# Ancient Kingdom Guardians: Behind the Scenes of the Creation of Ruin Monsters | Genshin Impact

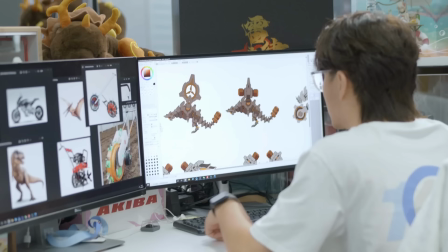是比较难以适应大世界的地形所以我们最终还是选择了八王龙、翼龙
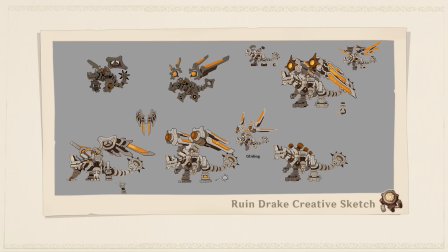这样的史前巨兽作为遗迹龙兽的反身理派这样也比较符合遗迹怪的古老感然而在画脑洞的时候
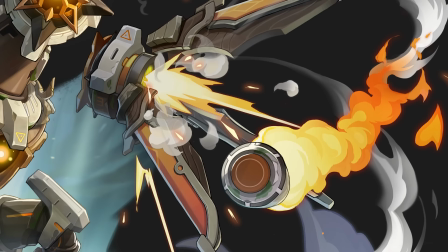我们发现八王龙的爪子实在是太小了就很难具备一个功能性所以我们干脆把这部分的设计给砍掉
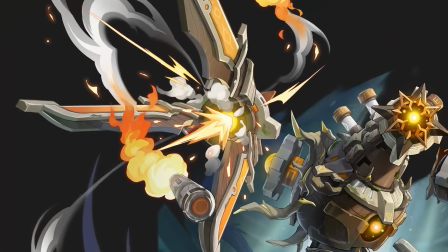爪而强掉翅膀当翅膀完全张开时整体的造型会有一种巨型爪的感觉给玩家带来压迫感同时我们在设计的时候找了一些龙具作为原型参考
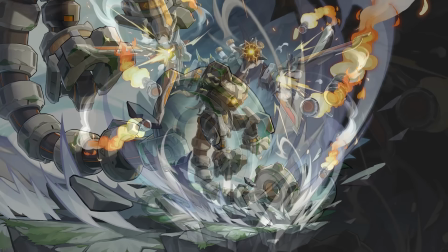就比方说像一级龙兽的尾部它的一个大齿轮其实就是参考的播种机
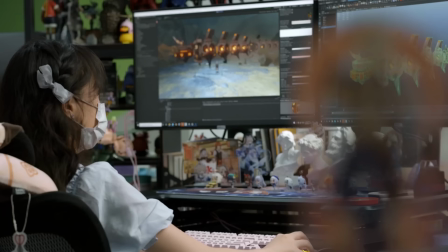在大型一级怪物的制作上摆在我们面前是三个难题
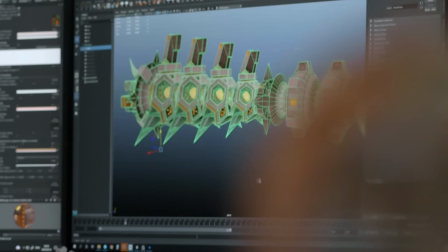一是庞大的体型加上简单的几何形体设计
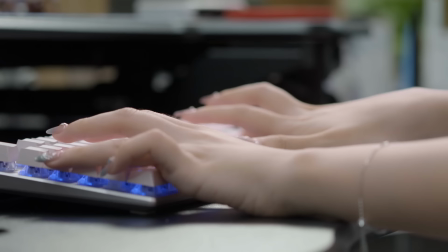会让模型看起来过于单薄粗糙所以我们运用了更多的倒角结构和凹凸层次
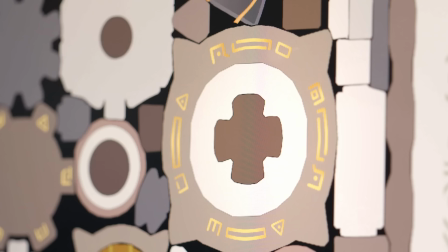增加了不同程度的破损切割来打破重复和单一的感觉
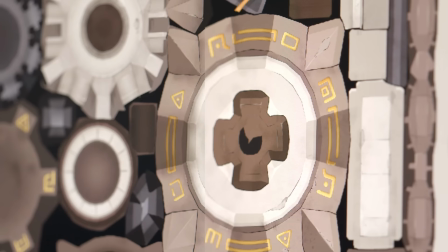在贴图上也着重刻画了金属延时树木和青苔或是磨损或是腐败的质感突出一季系列独有的古老粗犷笨重的感觉二是机械结构的合理性一季巨舍的齿轮钻头一记龙瘦身上折叠伸缩旋转的动态结构在3D制作过程中不仅需要考虑如何保证造型还要兼顾机械原理在制作过程中不断去纠正和协调否则会导致后期动画制作时的各种穿帮和匹配问题
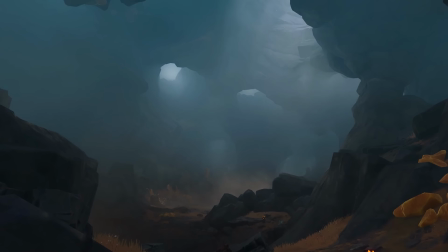三是环境的影响尤其在一记巨蛇的制作中
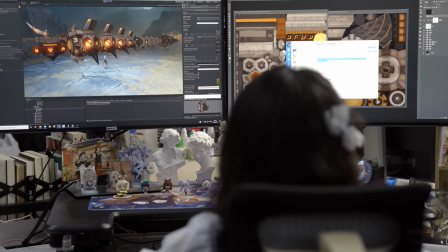成言巨渊环境的特殊性导致地底的光照和环境对怪物的影响比较大
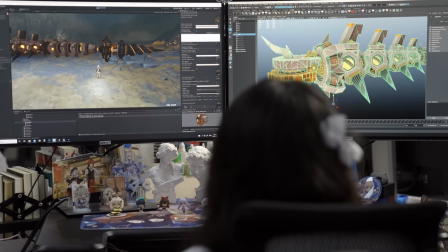所以最后的连条阶段也非常耗时贴图的亮度颜色自发光的强弱等等都需要配合环境特效进一步调整才能达到更好的效果看到一季龙兽的原画时我们第一感觉是新鲜感龙的形态和一季系列特有的厚重感有种天然的契合在3D制作上我们也希望通过更富有张力的造型和动态
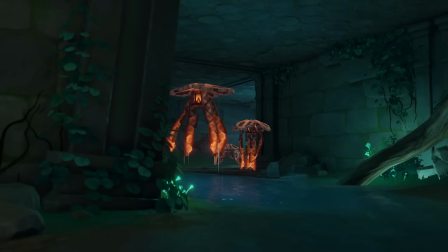带给玩家不一样的体验
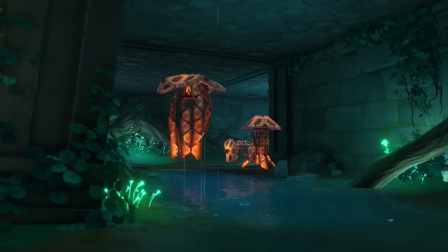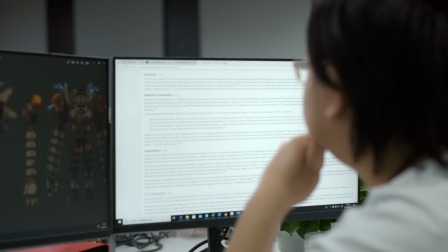除了功能决定形式以外一技系列的另一个设定点是仿生
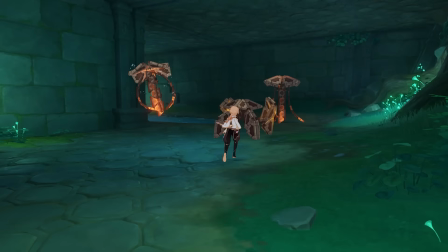也就是在结构与行为上像是生物凯云亚在设定上是在地底的国度从生态的多样性而言相对于地表自然是匮乏的因此凯云亚的几个机械设计师当中
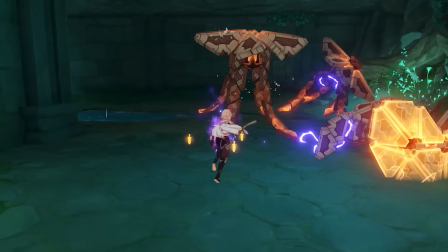有人对仿生性有了相当的值得简单来说就是想要通过人的智慧在地下造出机械的生态权一技机兵系列在设定上就是不曾见过地表生命形态的人基于自己想象中的仿生而创造出的战争机械一机怪的整体设计都是遵循仿生原子的在设计时除了需要考虑机械结构以外
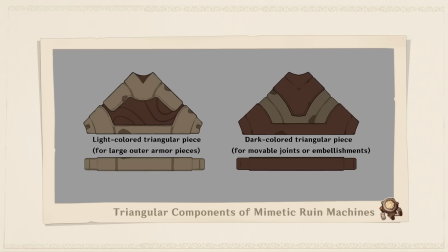也会考虑其原型动物的生态表现通过将机械与生物的组合我们可以得到源源不断的创意方案比如一记理性机关其大部分的结构就是由两个三角片部件组成的
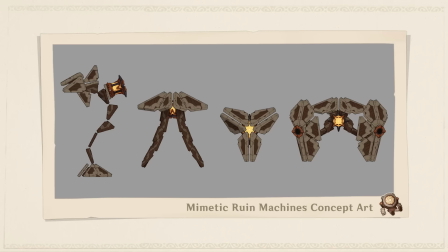通过这种类似于拼装积木的方式结合不同的生物形态最终以简单的基本型搭建出了四种差异较大的有趣方案这批遗迹怪在当时是一个非常紧急的需求需要用尽量短的时间动用较少的制作资源去做一批全新的怪物并且在设计质量和整体完成表现上不能有任何的含固以求给到玩家一种更加新颖的感受这无疑对于我们整个怪物开发团队而言
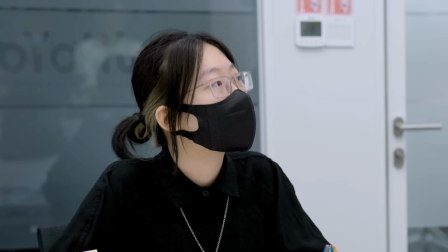都是一种很大的考验在这样的潜力下我们制作团队先是进行了高频的会议沟通
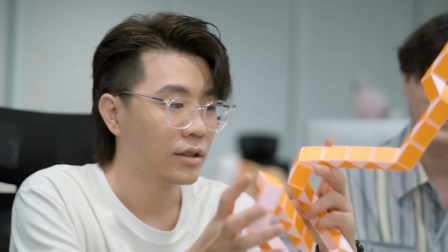最终从众多参考提案中寻找到了初步的灵感